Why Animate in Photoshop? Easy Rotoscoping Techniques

With so many video editing special effects and animation programs out there, why choose Photoshop for your project? Well, I used a program called Painter and Photoshop together back in 2002 when I made my first fine art animation,
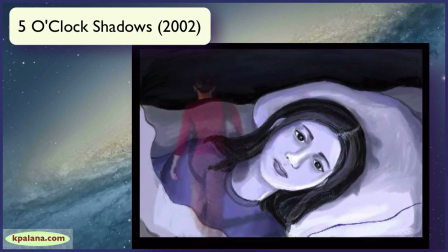5 o'clock shadows. I used them together to create thousands of still images that I then placed frame by frame into my timeline of the video editing program Final Cut Pro.
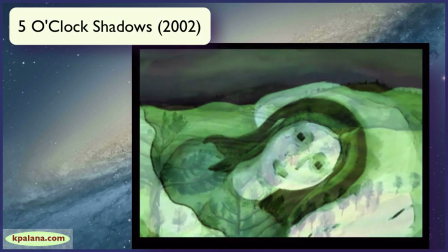I also blended and combined multiple exported QuickTime movies later on in Adobe After Effects.
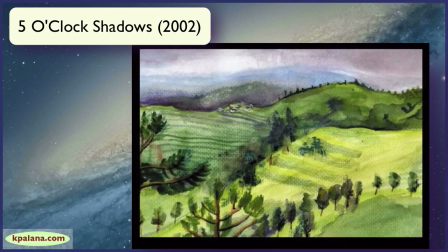The look I was going for in Painter and Photoshop was a hand-drawn,
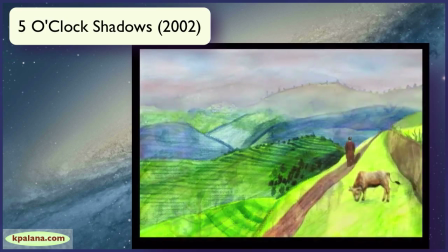fine art painted image that could then be essentially a moving painting.
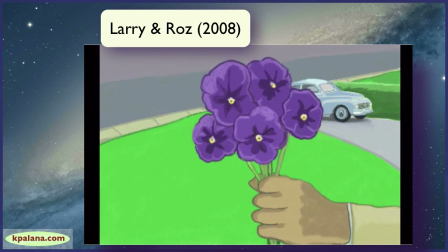In 2008, I completed my award-winning animated short, Larry and Roz,
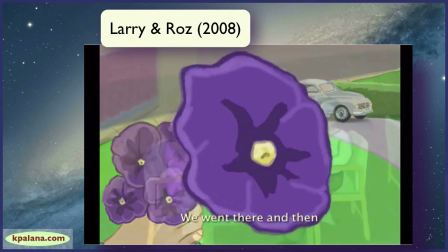about my grandparents and how they met, and also their first date as I imagined it.
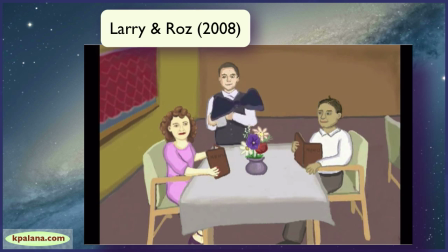And in this film, I also used these same techniques. This time, however,
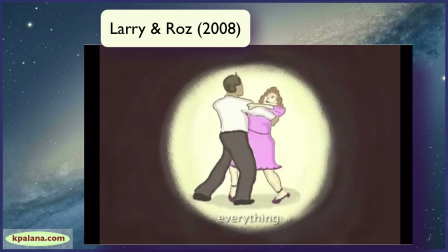I had to animate a complicated waltz scene because they went on a first date that involved dancing,
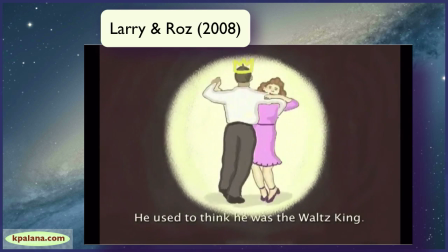and I had no idea how to do that. So what I did is I rotoscoped.
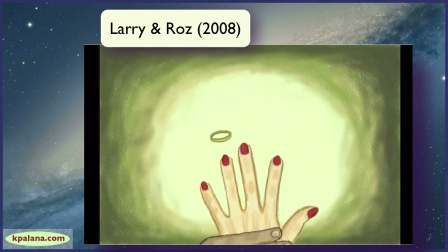I decided to download video from Vimeo of a couple waltzing to use as a guide.
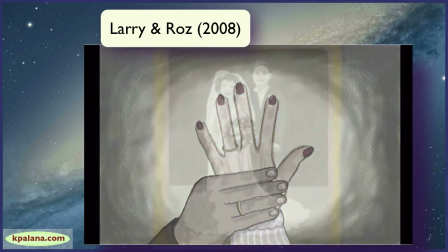And then I drew directly over that video, and then I threw it out once I had my final looping animation.
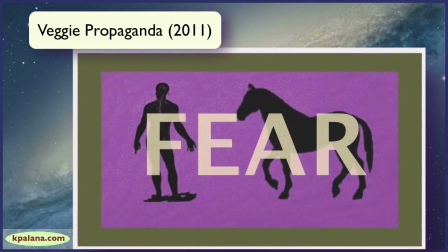In my 2011 film, Veggie Propaganda, I also used this video rotoscoping technique in another dancing scene,
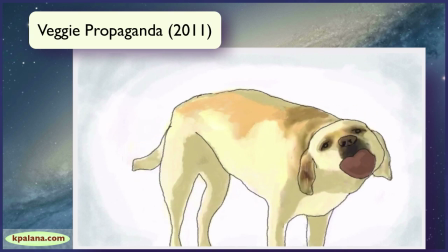as well as one where a dog is licking the camera / viewer.
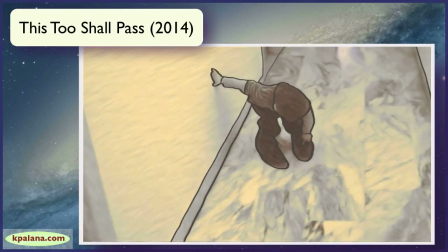In my most recent animated short, This Too Shall Pass, about the ups and downs of parenthood,
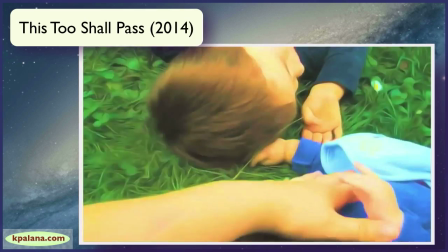I wanted my family's home movies to play a major role, so in this film you can actually see more of the video in action underneath
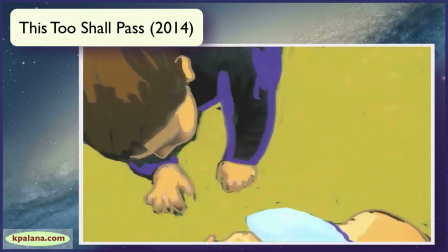as I use Photoshop and its now greatly improved brush tools to
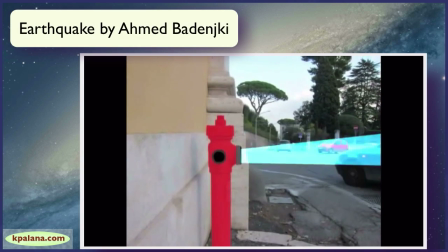paint right on top of it. So in this course, I'll show you how I do what I do, as well as other ways to draw and animate right over your video,
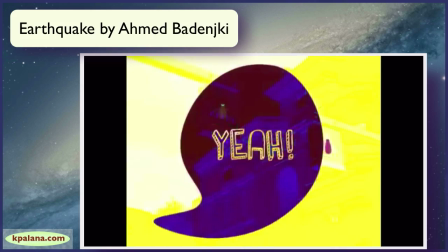as in this short film by my former student Ahmed Badenjki.
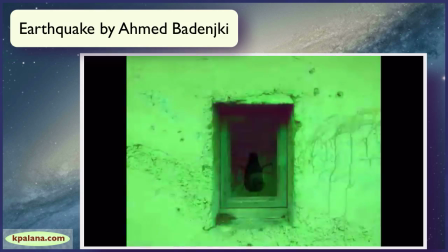So, grab your mouse or tablet pen and let's have a look at all the great ways Photoshop can help you with your next project. See you in the next lesson.